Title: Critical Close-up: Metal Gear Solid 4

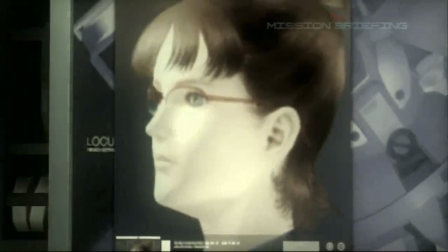[12:39] Then, I used to be an anime otaku.
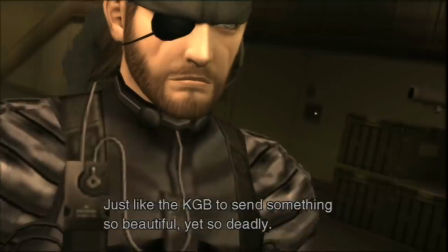[12:44]
Here's another comparison. MGS3 saves any mention of The Philosophers, the fictional MacGuffin concept that ties its story together, for the end.
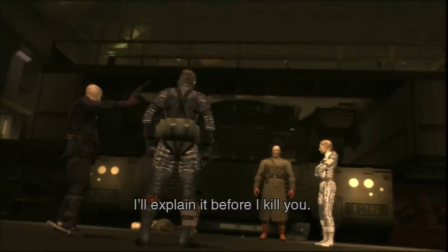[12:52]
During the climax, we get a three-minute exposition dump from Volgan. During the final boss, another three-minute spiel.
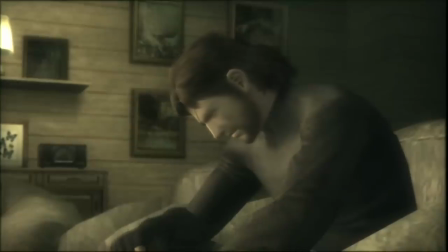[12:58]
And then a final one-minute reminder before credits.
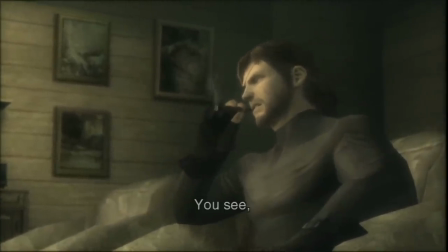[13:01]
Compare that to how often, and how lengthily, MGS4 describes the shadowy fictional magic that ties its story together.
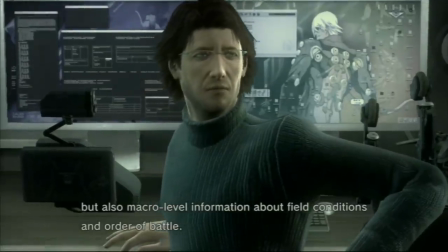[13:08]
Before the game properly begins, we get a four-minute spiel about it from The Colonel, then a six minute spiel from Drebin,
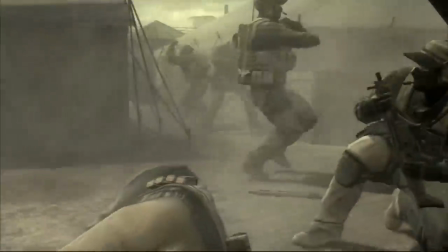[13:13]
then six minutes from Meryl, then six minutes with Liquid, all explaining what the SOP system is and why it's bad.
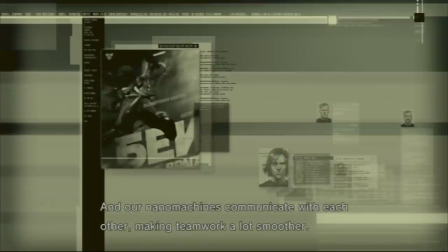[13:19]
And all those spiels are contained inside of series of cutscenes that are so lengthy that players
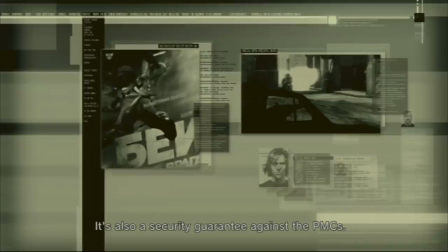[13:24]
can spend upwards of 45 minutes barely touching their controller while stuff like this happens.
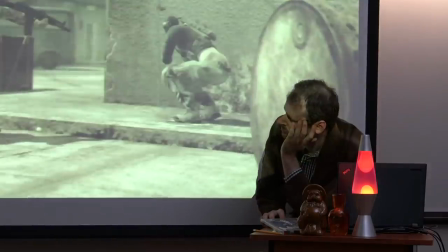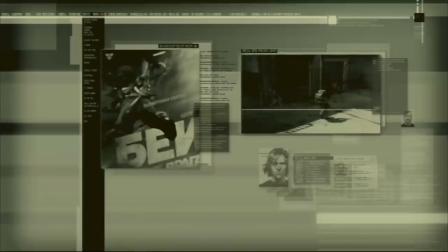[13:36]
And SOP is just like one of the three topics that gets the slideshow treatment.
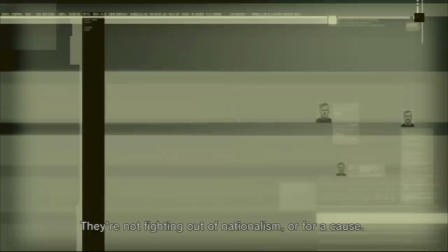[13:42]
Whenever concept art starts sliding across the screen, I like to picture the storyboarders panicking as they're reading a script they have no idea how to fill with video.
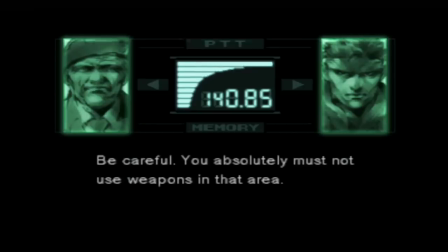[13:49]
I mean, with cutscenes this long, how could they? Meanwhile, back in MGS1, those very same nanomachines, ID-locked weapons, memes, genes,
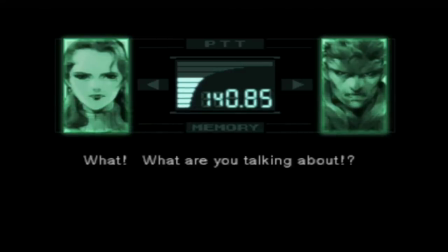[13:56]
and themes were all present, but back then they were sparingly mentioned because they were far-fetched science fiction concepts.
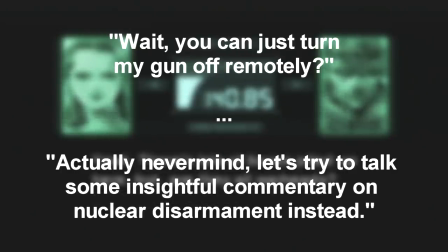[14:02]
And that's totally fine, if not the proper way to maintain the tone of having to also be a political thriller grounded in real life's problems.
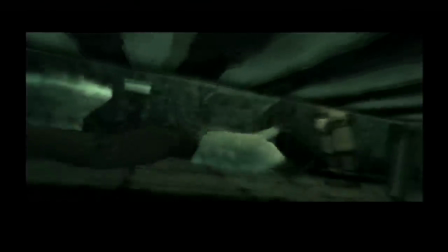[14:11]
The first hour of Metal Gear Solid doesn't explain how nanomachines work.
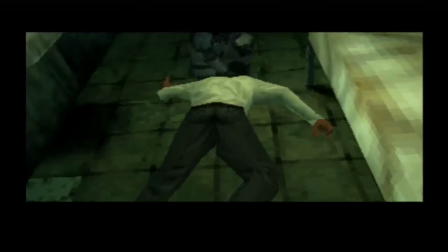[14:15]
It explains what you and the DARPA chief are doing there before he mysteriously dies just as he tries to say something important.
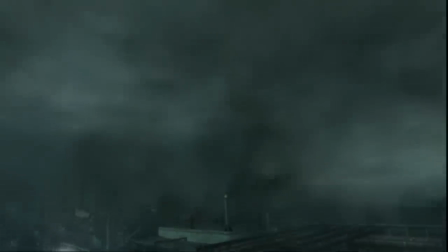[14:21]
What was the DARPA chief trying to say? Did Snake really die an hour after the sequel starts?
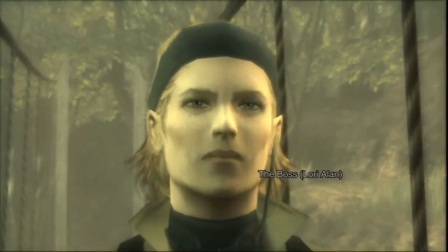[14:25]
Why did the boss defect? These are all dramatic hooks, and I can't really pinpoint an equivalent moment in MGS4.
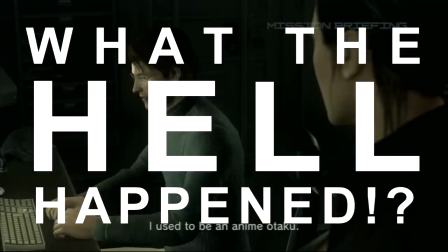[14:33]
So where were we? Right.
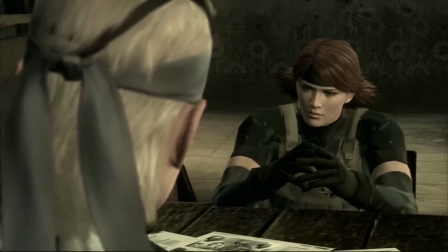[14:34]
Snake sneaking through the Middle East to assassinate Liquid so he won't hack the planet, and on the way we're getting spiels from Drebin and Meryl that go on for way too damn long about stuff we already know,
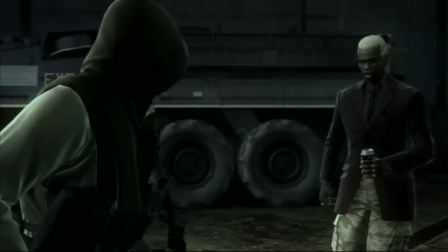[14:43]
and the whole while I can't help but think of Alfred Hitchcock talking about boring movies as just photographs of people talking.
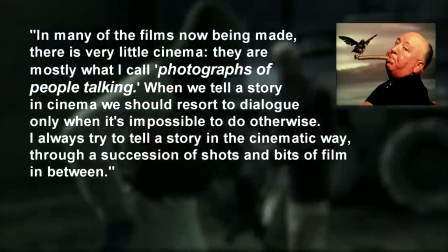[14:50]
A lesson from one of the greats made painful by how much better Kojima was at that one game ago.
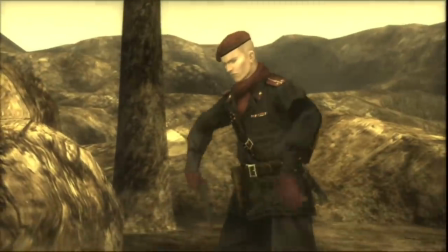[14:56]
The movies in Metal Gear Solid 3 were long, but they were eventful.
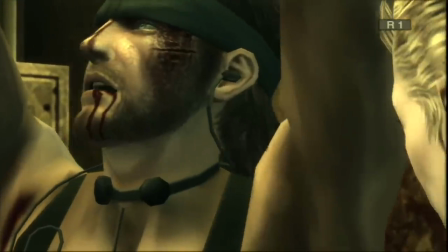[15:00]
They had movement, they had music, they always tried to find the interesting angles, and they often had important little bits of interactivity that were fun, and funny and profoundly dramatic.
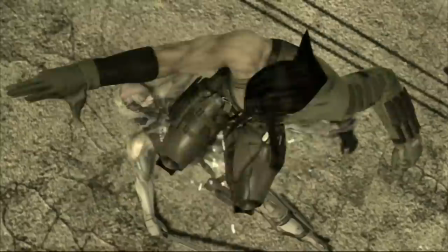[15:09]
They gave you reasons to keep your eyes on the screen. Cutscenes in MGS4 occasionally feature some very impressive fight choreography,
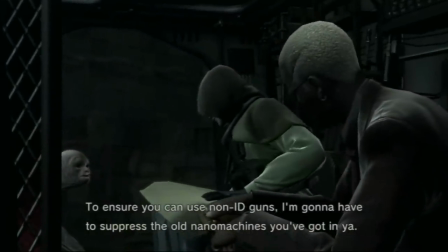[15:17]
but as far as basic dialogue goes, so much of them just fit this droning, quiet monotone that leaves me half asleep.
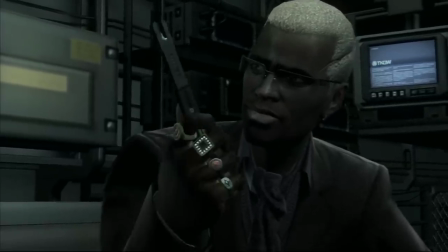[15:23]
They're just moving photographs of conversations. So Snake's apparently no longer afraid of needles.
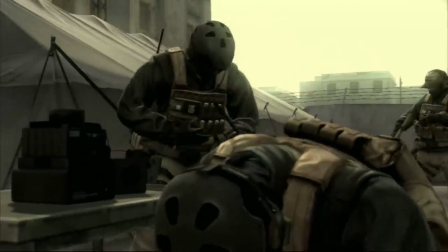[15:28]
We see Naomi's working with the bad guy to help Liquid hack the planet, and he's already so good at hacking that he jacks into the battle space, gives everyone heartburn, and escapes.
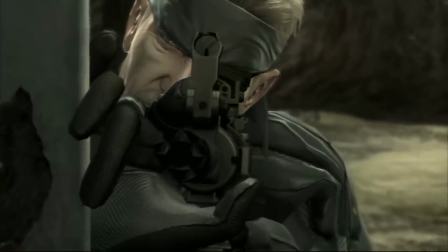[15:36]
In Act 2, we're chasing after Naomi instead, sneaking through a forest like in Metal Gear Solid 3, but with all these nods to Metal Gear Solid 2 happening.
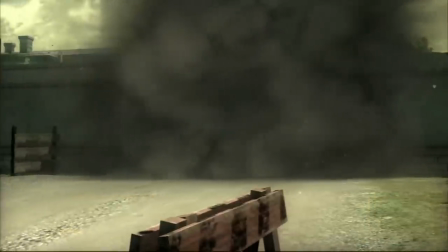[15:44]
Vamp's the big bad guy this time. We also see the first sparks of inspiration behind Metal Gear Solid 5's zombie enemies begin.
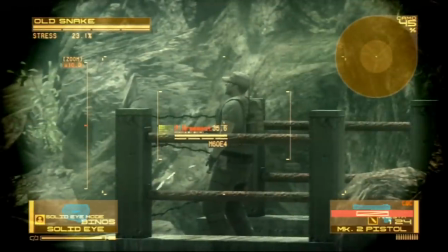[15:50]
I feel it's worth mentioning that usually there would be some comic relief codec conversation or easter eggs here, but no, it's just a guy taking a piss.
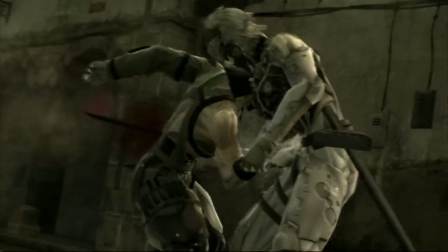[15:59]
Raiden reprises the role of the cyborg ninja, he helps us out but gets wrecked, and just like last time, the bad guy presses the hack button and escapes.
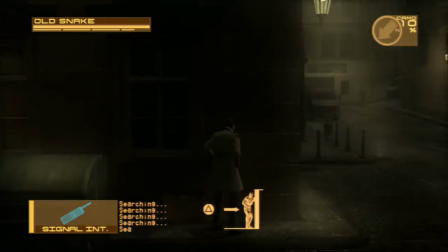[16:07]
Next up, Act 3 does a balancing act between having some of my favorite and least favorite moments of the game.
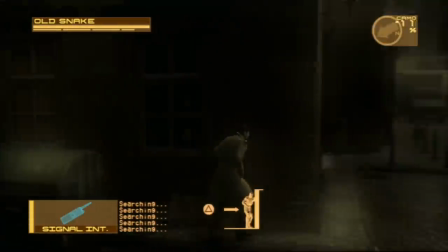[16:13]
A lot of fans, in fact I bet the vast majority, really dislike this first half where Snake puts on his snatcher trench coat and has to trail the resistance through a big city map.
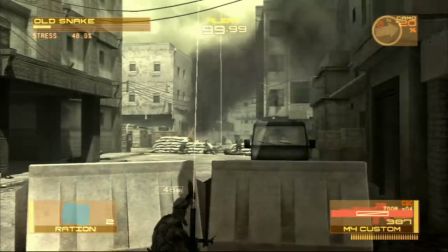[16:21]
And for this game, that's real jarring. Among all the mainline MGS Games 4 is probably the least stealth-dependent and easiest of them all.
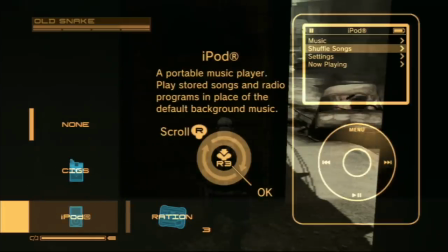[16:29]
The Integral Podcast actually reminds you to try and play it like a stealth game.
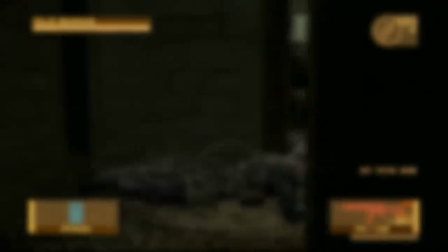[16:33] I hope everyone's enjoying it, and I hope everyone finds their way to play it, because there's various ways.
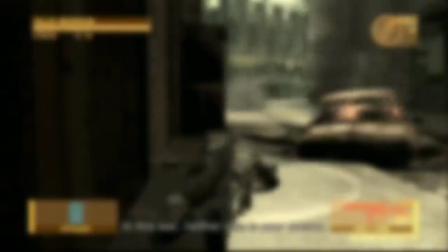[16:40] My recommendation is try to sneak everything through. It's gonna be really fun.
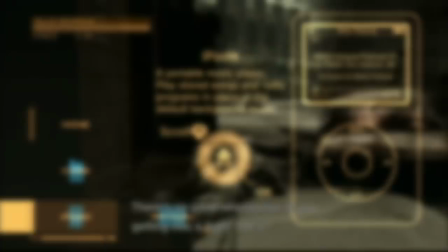[16:46] Yeah, definitely.